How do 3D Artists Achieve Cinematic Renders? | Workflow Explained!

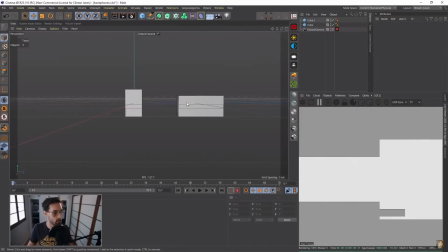(4:08)
To me, the earbud portion looked like stretched cylinders and the bulky parts look like cubes.
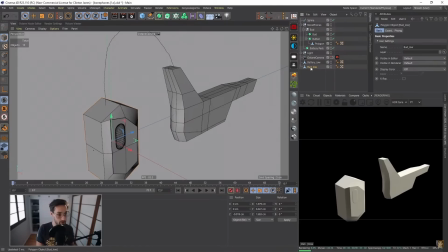(4:13)
So I start breaking this down into primitives, really focusing on the spacing between each object. Once I get the spacing right between these two pieces, also like both objects, right click and select connect objects plus delete. This combines these two pieces into one so we can bridge the gap and then start building out this neck piece. Don't waste your time modeling stuff. You guys don't need to model. Use symmetry modifiers when possible.
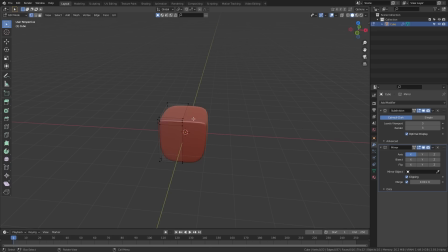(4:37)
You got symmetrical stuff. Blender has this too. You guys, it doesn't matter what program you're using.
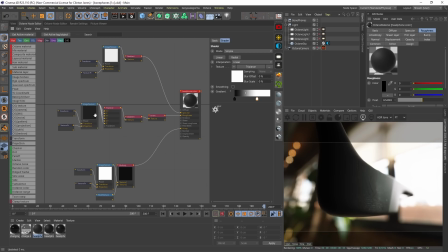(4:40)
These are very basic things that most 3d programs have for textures again I'm just using a surface imperfection in the roughness channel and
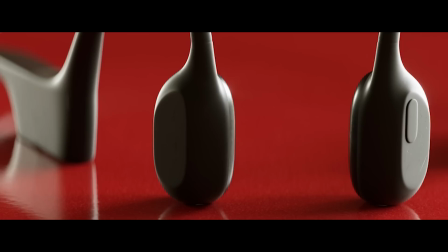(4:47)
remember that the gradient node controls the intensity of your roughness so don't forget to use it so you can match your reference as close as possible and
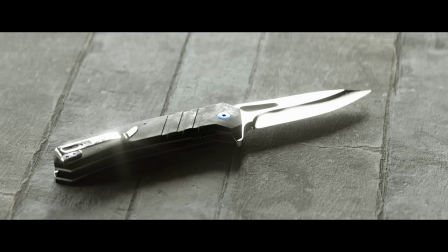(4:56)
Finally, we have the most difficult of the four models for me this pocket knife
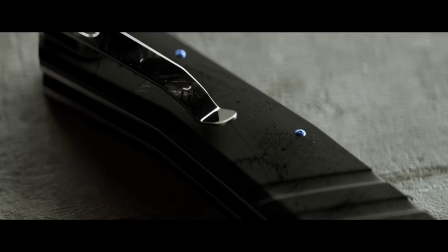(5:04)
Combining everything we've learned so far I am using reference symmetry subdivision modeling and surface imperfections controlled with gradients to get my final object. My advice on something like this is to start with a single polygon and build out the shape of this flat first, okay?
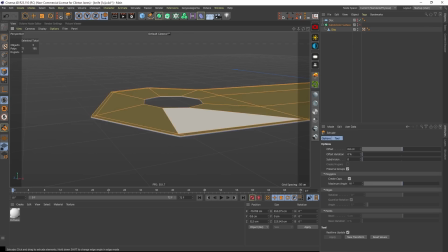(5:21)
This way we can most efficiently adjust the basic shape of this thing before we start building it out. Start with the simple stuff and then go from there. One thing that really helped me out with this model right here was saving iterations.
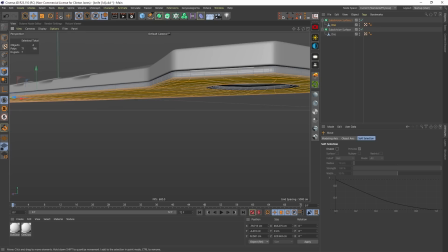(5:33)
It's a way to save past versions of your projects. I pulled from an early save file after i screwed up one of the later iterations now as far as textures go the only thing that's new here is this type of
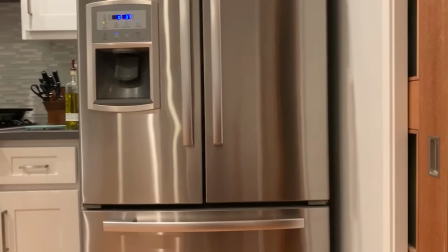(5:42)
metal it's different from your standard chrome material in the sense that it streaks the reflections you'll see this on cooking ware elevator doors or fridges it's called anisotropic metal and can only be accessed in octane if you change the brdf model to something other than octane crank the anisotropy up and give it a bit of roughness if you still don't see those streaks you can plug in a scaled down octane noise into the bump
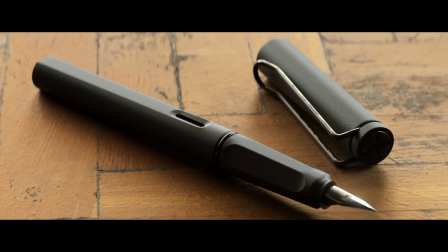(6:05)
channel now from From this point, it all comes down to the lighting. We can easily just throw a random HDRI and render our scene,
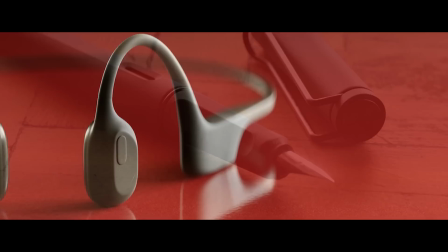(6:13)
but why not use some strategically placed lights to really make these models shine and look their best. Now, what I'm doing to get this look is combining a number of soft lights with an HDRI and remember generally the bigger the light, the softer the shadows.
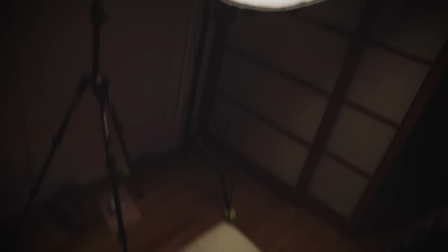(6:28)
This aperture light right here is huge. The reason you're getting these nice soft shadows on here is because we're looking at a giant soft box. this is really where we get to have fun the modeling and
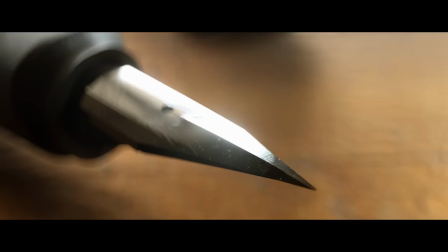(6:38)
stuff all the hard work that's done now we get to art direct it and really let our objects shine and finally i'm using
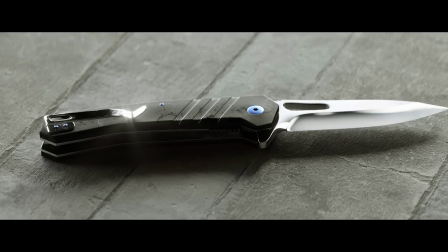(6:45)
depth of field to make my objects seem a bit more lifelike i'm also combining that with a bit of color correction and some bloom to make things a little bit nicer so if you guys have been following my channel over the last year you guys know that we do weekly challenges so for this week i challenge you guys to pick one item and model that item, right? Give it some texture, light it, make it look really nice. And on next week's live stream, I will critique the five best renders and give them my surface imperfection pack and all four of these models that you just saw to break down and use for whatever you all want. So all you guys have to do is join the discord, the links in the description, read the weekly challenge and post under submissions by Saturday at 9am.
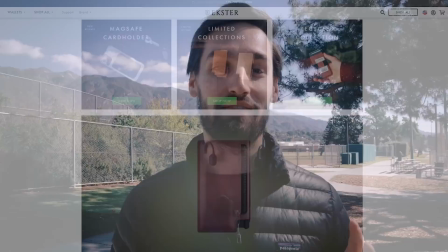(7:26)
Today's Our sponsor is Exter, the world's largest smart wallet brand. They design innovative solutions for the way you guys carry your everyday items.
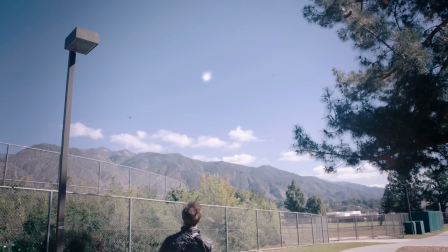(7:33)
Just like this. What makes these wallets awesome is the solar powered tracking card that you can ping with your phone.
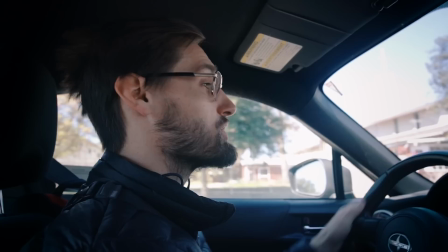(7:40)
And vice versa if you ever lose your phone. So lucky for me, I have one of these in my Exter wallet.
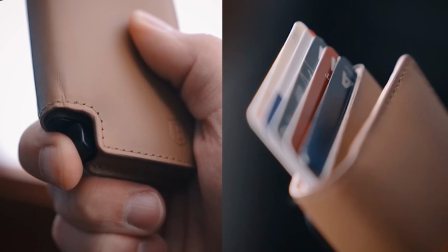(7:45)
Which is really slick by the way. It's much slimmer than your traditional George wallet while still offering a ton of space to work with.
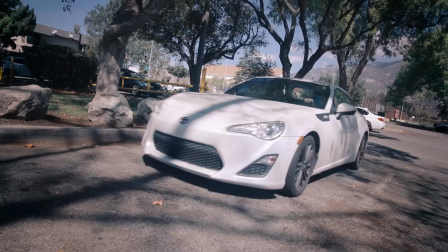(7:51)
The quick access feature is my favorite. It makes it feel like James Bond when you bust out your ID
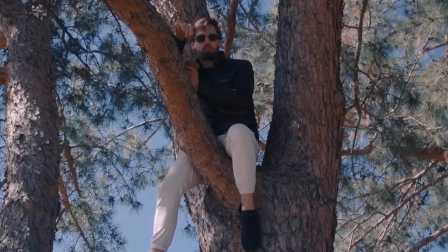(7:56)
So click the link in the description to get 20% off your extra wallet and never lose the stuff that's important to you ever again Pretty soon here I'm going to announce a way that you guys can download all my project files and all of my assets and packs So definitely subscribe for that.